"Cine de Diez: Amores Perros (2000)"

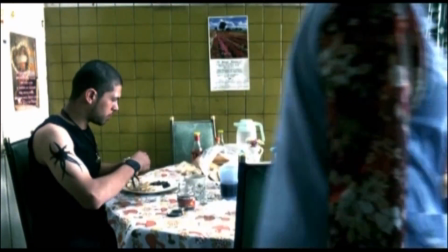253s
La singularidad de Amores Perros es que la historia juega con la no linealidad narrativa,
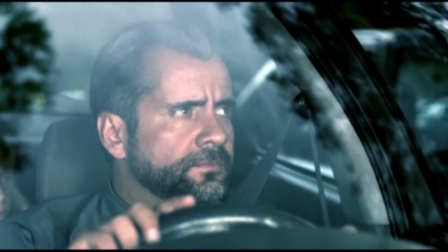259s
es decir, con numerosos saltos y retrocesos en el tiempo.
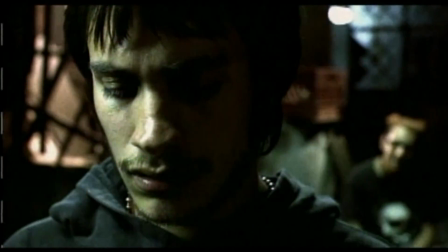262s
A partir del accidente automovilístico, la historia de Octavio, un joven dedicado a las peleas clandestinas de perros, se cruza con la de Valeria,
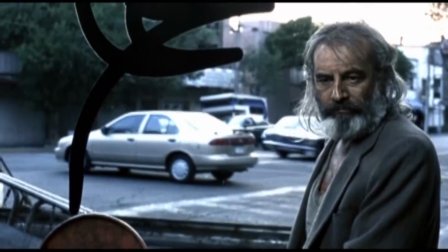271s
modelo en ascenso, y con la historia de El Chivo, exguerrillero vagabundo que deámbula por la calle.
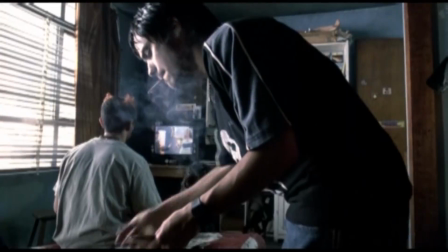277s
Es importante dar cuenta de la manera en la que la historia está organizada.
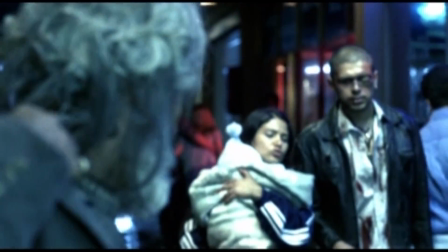281s
Si bien se dividen bloques, dentro de esos bloques se incluyen fragmentos de las otras historias que permiten seguir una especie de temporalidad.
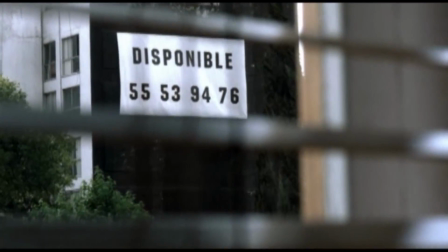291s
Los personajes son pasionales e impulsivos, y lo que más desean es poder vencer sus limitaciones, aunque finalmente ninguno lo logra.
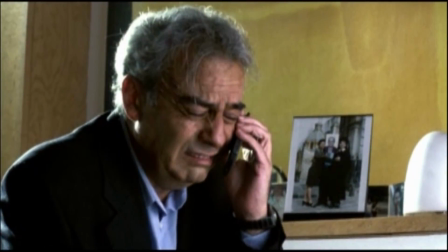300s
Jóvenes, adultos y viejos enfrentándose a un destino modificado por un accidente y experimentando también desde la disparidad de clases sociales.
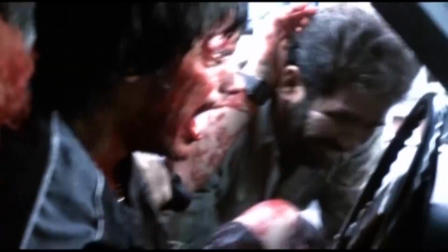309s
Con esta forma narrativa tan compleja, el montaje es un elemento muy importante para la funcionalidad de la película.
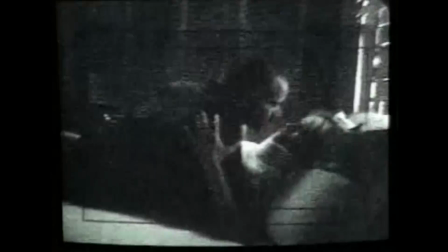316s
A la par que el cine digital recrea escenarios y posiciones de cámara que no se lograrían de otra manera,
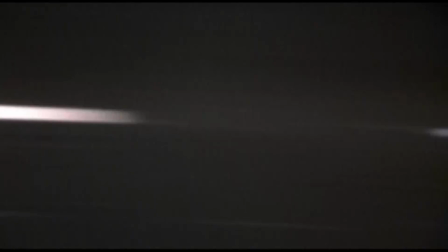323s
el cine le dio importancia a lo que pareciera más real y natural. El montaje expresa las características de la vida moderna, una vida rápida y fugaz.
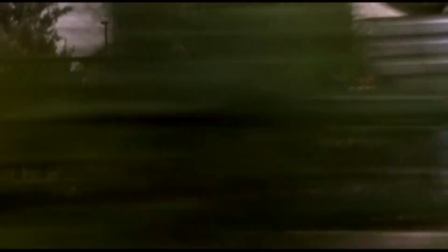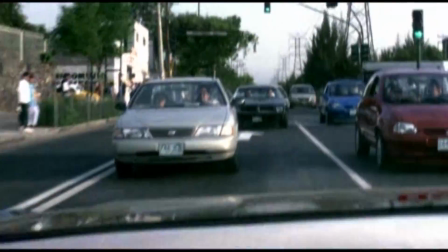337s
El accidente es la secuencia más recordada de la película.
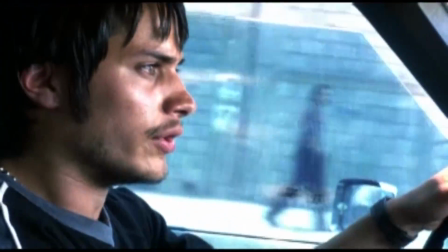341s
Más de 60 cortes enfrascados en dos minutos de incertidumbre desde la persecución de Octavio y Jorge hasta el momento del choque.
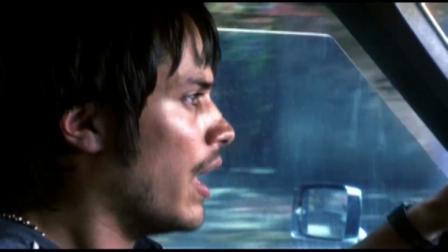349s
La realidad es múltiple y está fragmentada, por lo que una sola toma no es suficiente para captar la realidad.
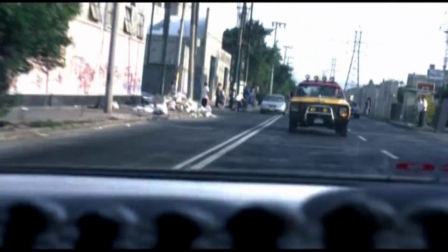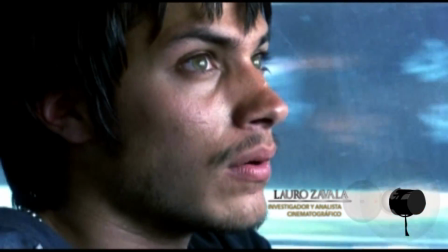362s
El montaje de la película es tal vez el elemento más interesante, de lo que dice el lenguaje cinematográfico,
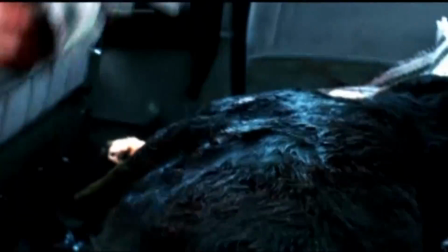371s
especialmente en el primer choque, donde el espectador tiene la sensación de que pierde el control de la situación
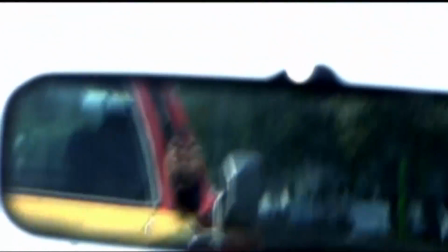379s
de manera similar a la cultura de los personajes y por lo tanto es una de las secuencias en las que el espectador no puede
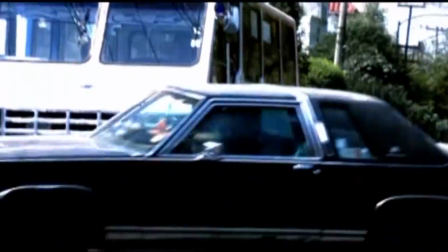387s
observar la secuencia con la distancia a la que está acostumbrado en escenas de violencia,
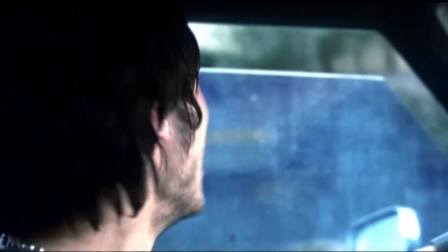397s
sino que tiene la sensación de haber experimentado personalmente este choque.
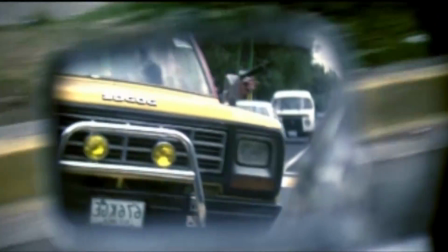404s
Una combinación de nueve cámaras simultáneas, close-ups, travelings y primerísimos planos.
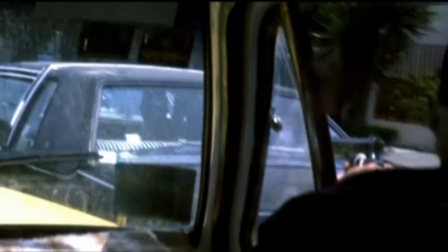410s
La fotografía se mueve al ritmo de los personajes, los sigue, casi documenta su comportamiento.
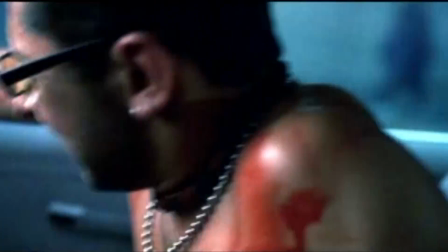416s
Su realismo se afina con los movimientos de cámara raramente fijos.
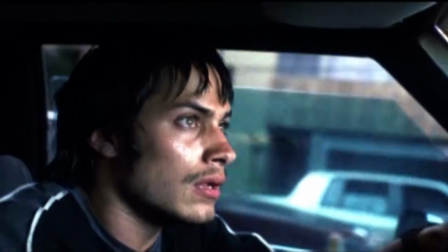420s
La cámara inestable equipara la atención del personaje con el espectador, haciéndonos chocar a nosotros también.
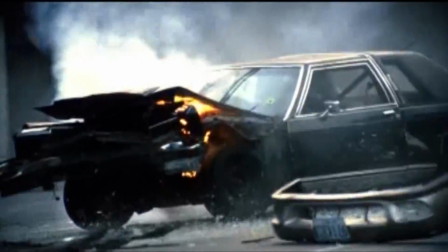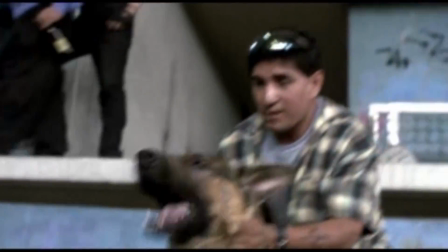436s
Martín Hernández fue el encargado de mostrar la crudeza ambiental de las escenas. El gran efecto sonoro hizo parecer que estos perros realmente peleaban
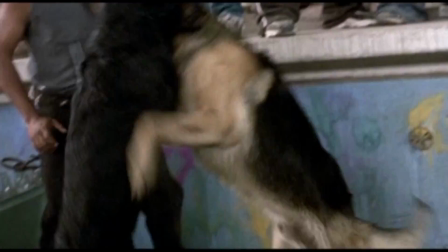448s
Sin embargo les fueron colocados hilos delgados que les separaban la boca a modo de bozal invisible Para evitar que se mordieran
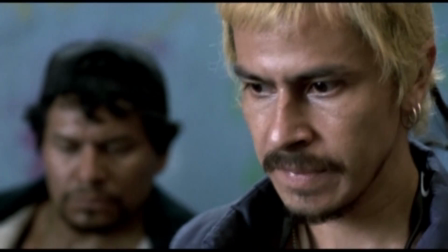455s
y a su vez no se las tiraran El sonido se montó después con material grabado en terreras y en adiestramientos cariños
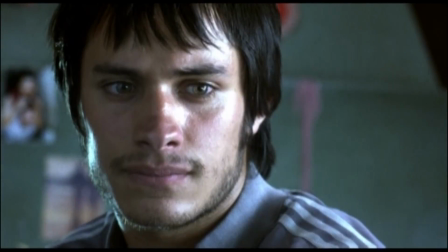465s
El soundtrack de las películas también comenzó a ser muy importante a partir de esta década Los
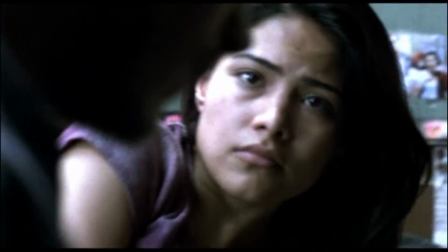470s
cantantes y músicos del momento componen piezas especialmente para la película a petición de la producción. En el caso de Amores Perros, la música también fue un elemento esencial para su éxito.
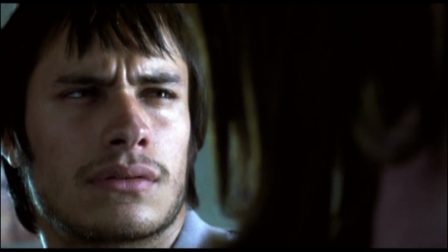482s
El soundtrack incluye temas icónicos de artistas como este de Control Maché, titulado Sí, Señor.
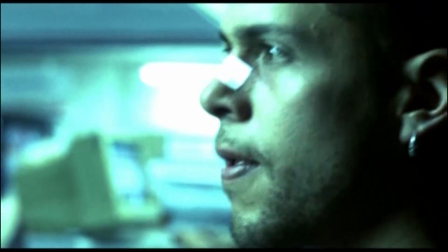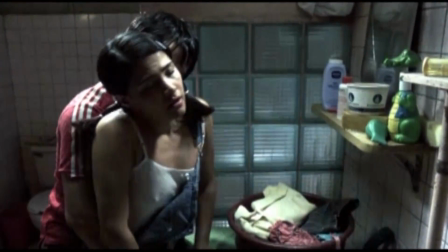495s
Además podemos encontrar la famosa canción de Nacha Pop, Lucha de Gigantes.